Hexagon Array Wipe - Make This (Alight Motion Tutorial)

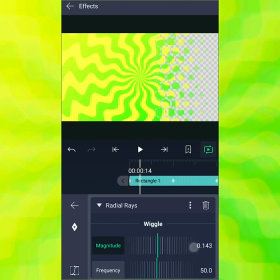625s
I think I just want a little bit of wiggle on it just a little bit oh there we go so in radial arrays now we have something called phase let's tap this to highlight it and
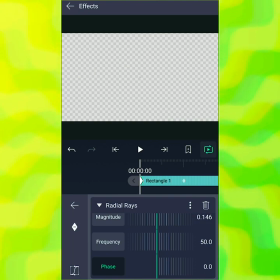636s
then we can add a keyframe there and at one second I think I'd like to go to three that was one that I found
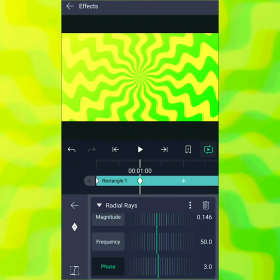646s
that worked well before and that seems to have a pretty good speed yeah I like that
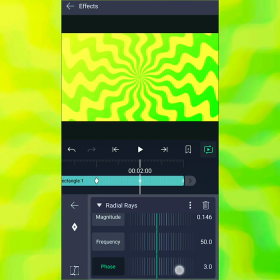651s
and then let's go down to two and I'll set that to maybe six I think three per second was a pretty good speed and then I'll change this one to nine so we're animating over phase so it'll look like oh
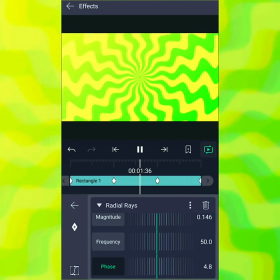667s
it looks like they're going in that's pretty cool
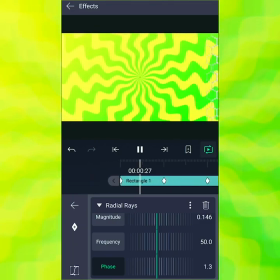672s
but instead of having them go in I kind of want them to fade a little bit I want them to just sort of like ooze into each other so what I'm going to do is I'm going to add radial raise again.
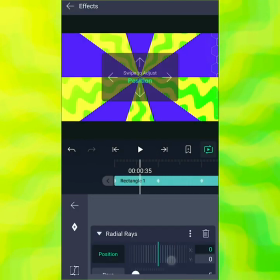686s
Move here so I can see it. Again, go to 15.
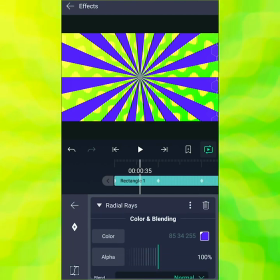692s
With that the same angle. Again, make that yellow. Oops. Make it a brighter yellow.
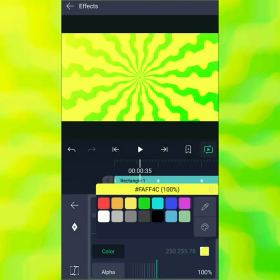701s
And then that's a good color. And then I'll set the blending mode to screen again.
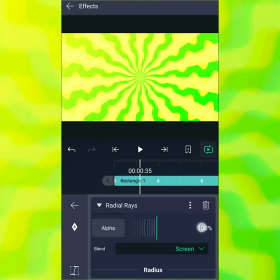707s
Ah, right. Yeah, that's why I set it to screen. I remember now so you can see the rays with each other that makes sense that makes sense and then I'm gonna set the wiggle to about 150 here
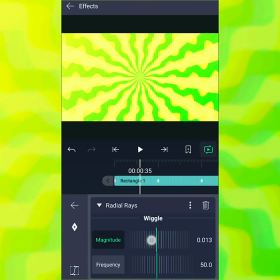720s
which it was before 150 is about that it was I think it was 150 156 we can make it roughly the same and we'll leave
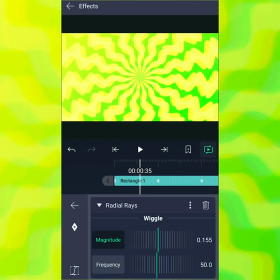729s
the frequency and we'll keyframe the phase on the other side here so
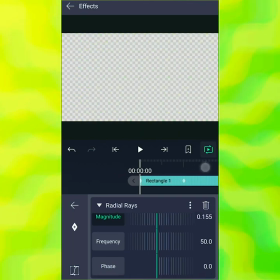735s
we will go here we'll go to nine, the keyframe, then at one second here we'll go down to six.
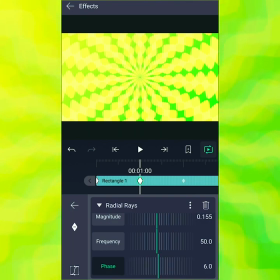This is looking different.
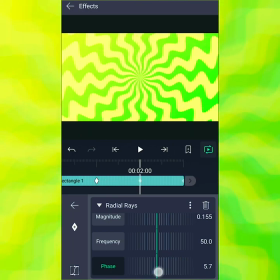So let's see how that looks. Those are way too bright. They look cool though. Alright, so what I'm going to do, and sometimes this happens, it's not always easy to get exactly the same thing again, but that's okay.
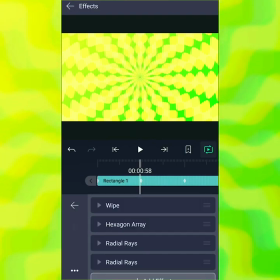775s
It's experimenting. Let's put that down to about, let's put that down to about 10.
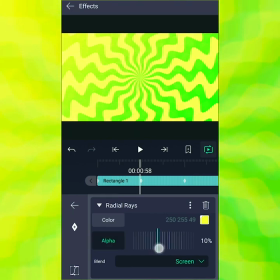787s
And let's actually go to the other radio rays and also put that down to about 10%.
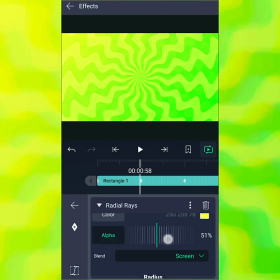793s
That's probably better. Oh, now we're getting somewhere. Actually, they could probably come up a little bit more.
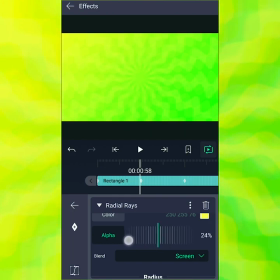800s
Let's go maybe to 25. oops so this one's at 25 yeah sometimes when you have
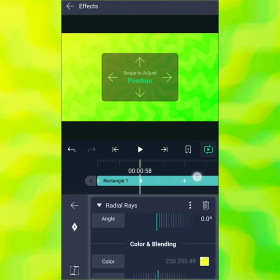809s
two it's hard to remember which one you went to make
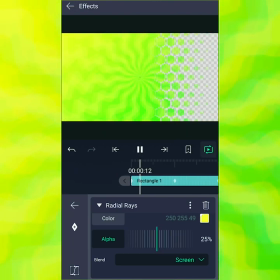817s
that 25 sorry
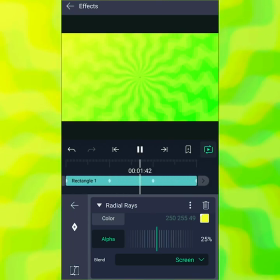822s
ocd kicking in great yeah now you have something that looks like it blurs in and out a bit yeah oh i actually kind of like that effect more than the other one But,
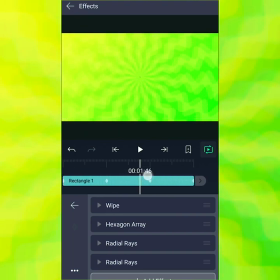834s
of course, again, you can play around with this and take your time with it. Ooh, I like that. Great. Now, one more thing I'd like to add on top of it, just to give it a little bit of oomph.
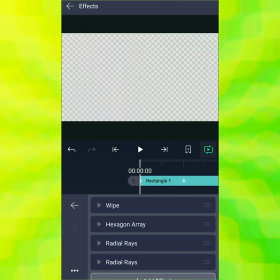845s
Something a little bit more striking is I'm going to add RGB split. This is one of my favorites. Now, RGB split,
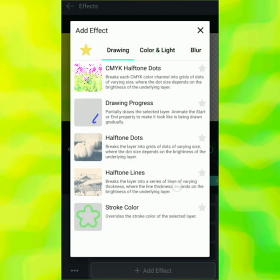854s
what it does is it takes the channels and the RGB channels, of course, splits them off from each other.
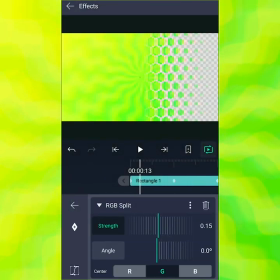862s
so we go right here even with just like the basic effect here at the the default value is just that oh i could i think i could leave it like that the default value uh we can see how it affects the